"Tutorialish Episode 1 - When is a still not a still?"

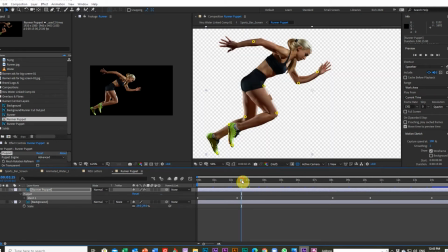267s
So we show her, she's cut out from the back. Obviously it was just, if you remember, it was a still image. And then if you look, as I scroll down the timeline, she does look like she's kind of,
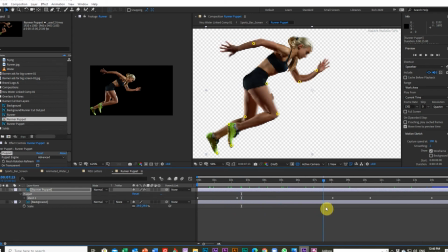281s
well, the idea was to capture her leaping out of the blocks. So we've got a little, if you go back in a minute, I'll show you.
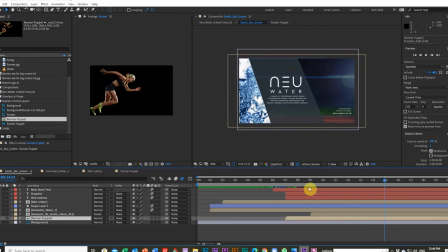289s
There is some blocks in there somewhere. Anyway, I digress.
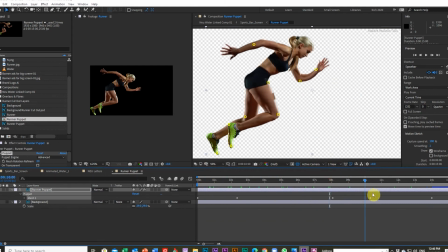297s
So with this, she isn't actually moving at all from the original point, but what I've done is I've individually animated using After Effects' puppet tool little pivot points on her body,
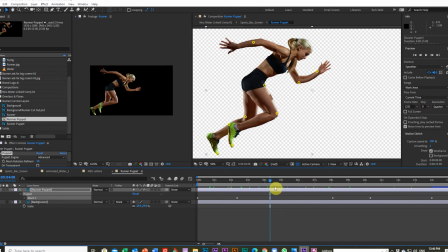312s
and then I've keyframe animated those all across the timeline, smoothed them out over the mesh. So you can see all the different pins that are in there. They've all been individually animated, but they
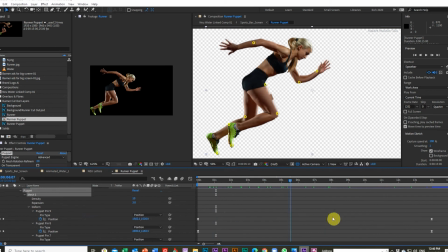330s
work really nicely together, just to give that slight look of movement.
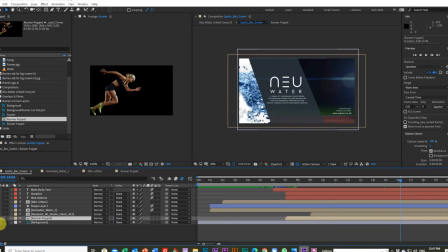336s
If we go back to the main thing and we turn her on in there, I'm just scroll quickly through. Oof. Logo, strapline, website, nice image, bit of lens flare lighting effect there,
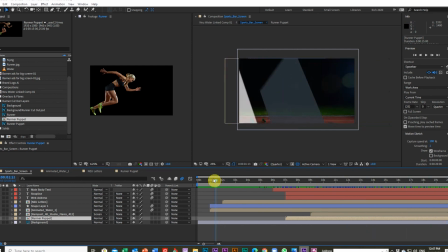357s
all over a 20-second little animation, which has all been made, go back, from this still image here.